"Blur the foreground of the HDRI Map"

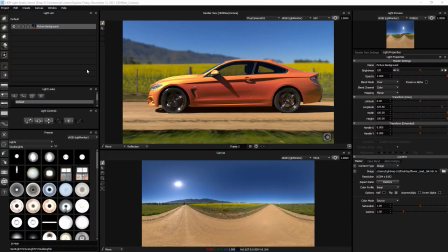(0:03)
Hello, welcome to tutorial 2 for using motion blur. We have this dirt road HDRI map lighting this shot in 3ds Max with Corona. The wheels are turning on the car and we need to add motion blur to this HDRI map to make it look more convincing.
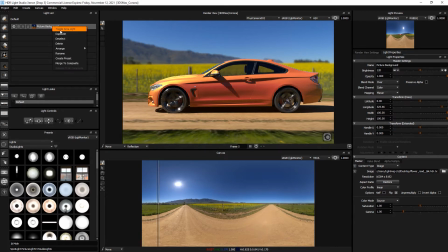(0:22)
So to get started, let's duplicate the map so we have the original for reference.
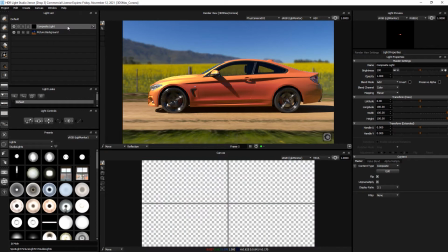(0:28)
And we will then right click and merge it to a composite so that we can add the motion blur to the HDRI map.
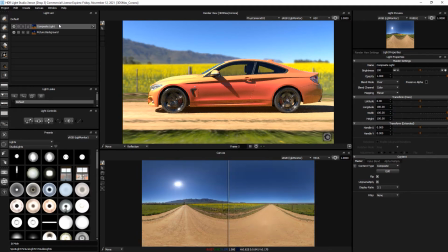(0:35)
And I'll change the blend mode to over so that it basically replaces everything beneath, which is the original.
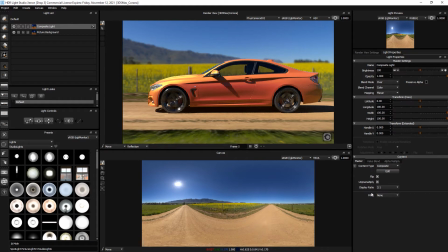(0:44)
Okay, so with this light selected, let's come to the master settings, go down to the bottom to the filter and choose motion blur. Now instantly we get the default motion blur, which is in the wrong direction, but you will notice that the sun has been motion blurred.
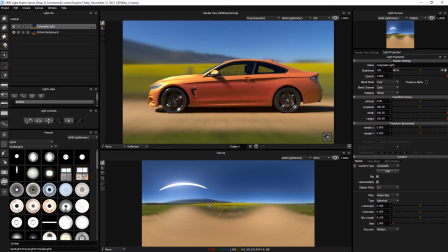(1:03)
Now this is where we start to see an issue really with applying the same motion blur to the entire image, because the sun is so far away, there would be no motion blur. Really, all that would motion blur in this shot is the road itself and some of the stuff to the side,
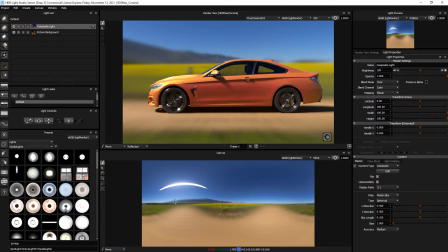(1:22)
but as you go off to the horizon and these mountains and some trees in the distance and the sun, they would not be motion blurred. So we're going to use alpha multiply to create a layer with
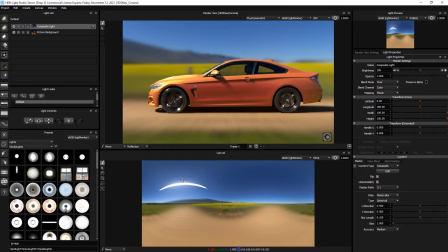(1:36)
a non-blurred version and blend that in with the motion blurred version to get a better result. When we use alpha multiply, we'll use a gradient to do that because the image will lend itself to that with a nice straight horizon.
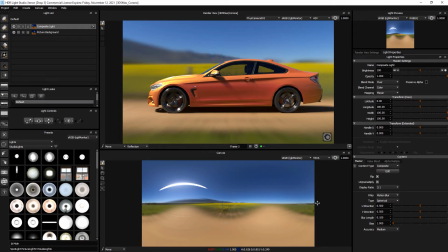(1:53)
We could also use an image mask, but we're not going to do that in this tutorial. We'll just use a gradient. So, first of all, let's set the direction for this motion blur. So I'm going to take down the blur length to 0 so I can see what I'm doing.
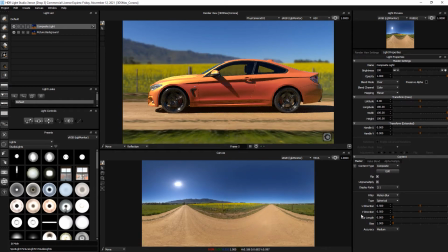(2:09)
And then because we've got the motion blur filter added, if I come to this drop down, I can choose motion blur in order to pick the direction for the motion blur to travel by clicking on the canvas. So I'll click on the canvas there, and then if we increase that blur length,
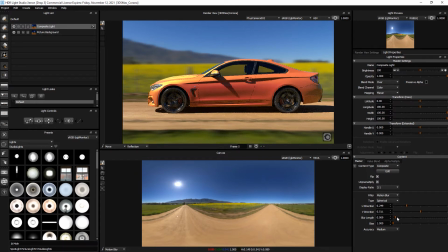(2:29)
we will start to see in the shot above a nice bit of motion blur happening that makes this more convincing. So that looks good. So I'm happy with that. So now let's duplicate this composite.
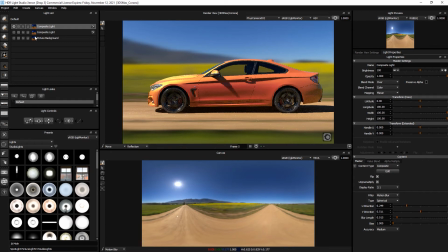(2:47)
So we now have one on top. And we'll turn off these two lights so we just have this composite, and we'll take the motion blur off it, so we've just got the lights basically, the non-blurred HDRI map, and we'll come to the alpha multiply,
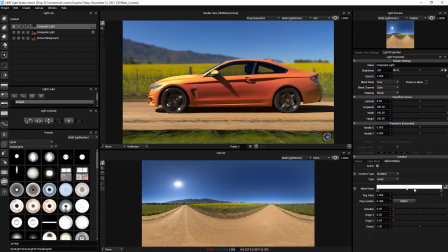(3:02)
we'll activate this, and then we'll add some points to the ramp so that we make the bottom half transparent.
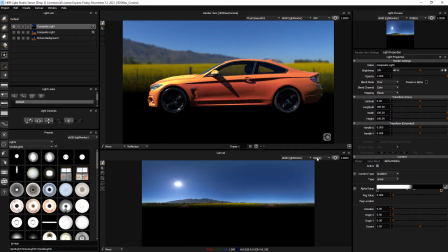(3:14)
Okay, and I changed the channels from here, the channel view from RGBA to HSVA,
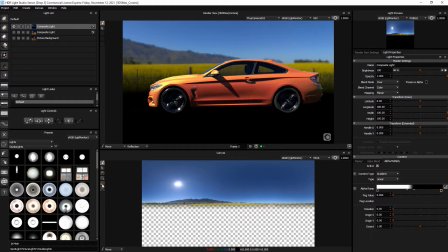(3:20)
and then you can actually see the transparent areas. So if I kind of zoom in to say this area,
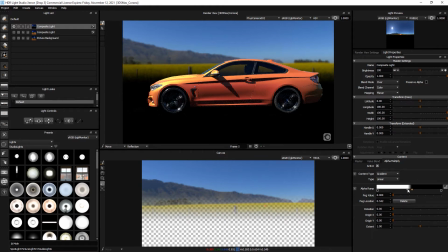(3:27)
we'd like the fence posts to be blurred because they're quite close to the car. So if I just keep moving up until that fence post there, I'll drag that down,
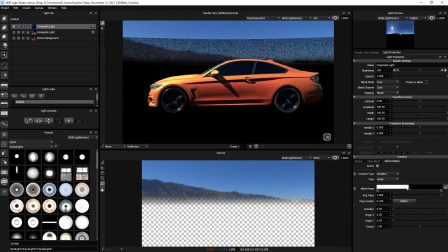(3:43)
and I'll just fit that in.
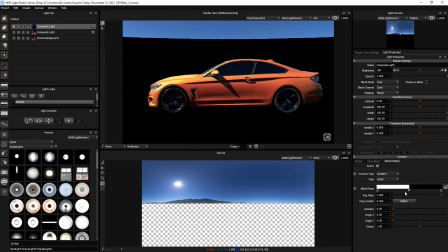(3:49)
Drag it down a little bit more. So for the purposes of this demo, I think that's fine.
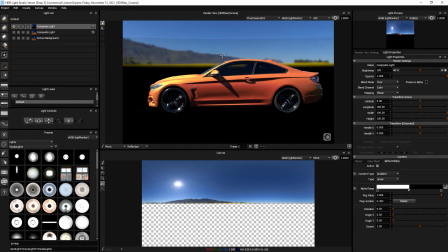(3:56)
We've basically got this top part that isn't blurred.
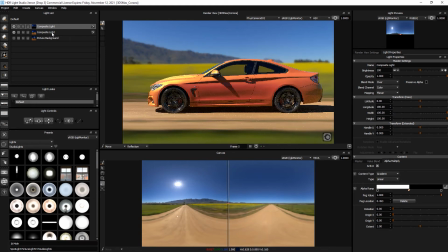(3:59)
Okay, so if we turn on the light that's below it, that is the blurred version, you can then see we've got a nice blurred road. We've got nice blurred sides to that road.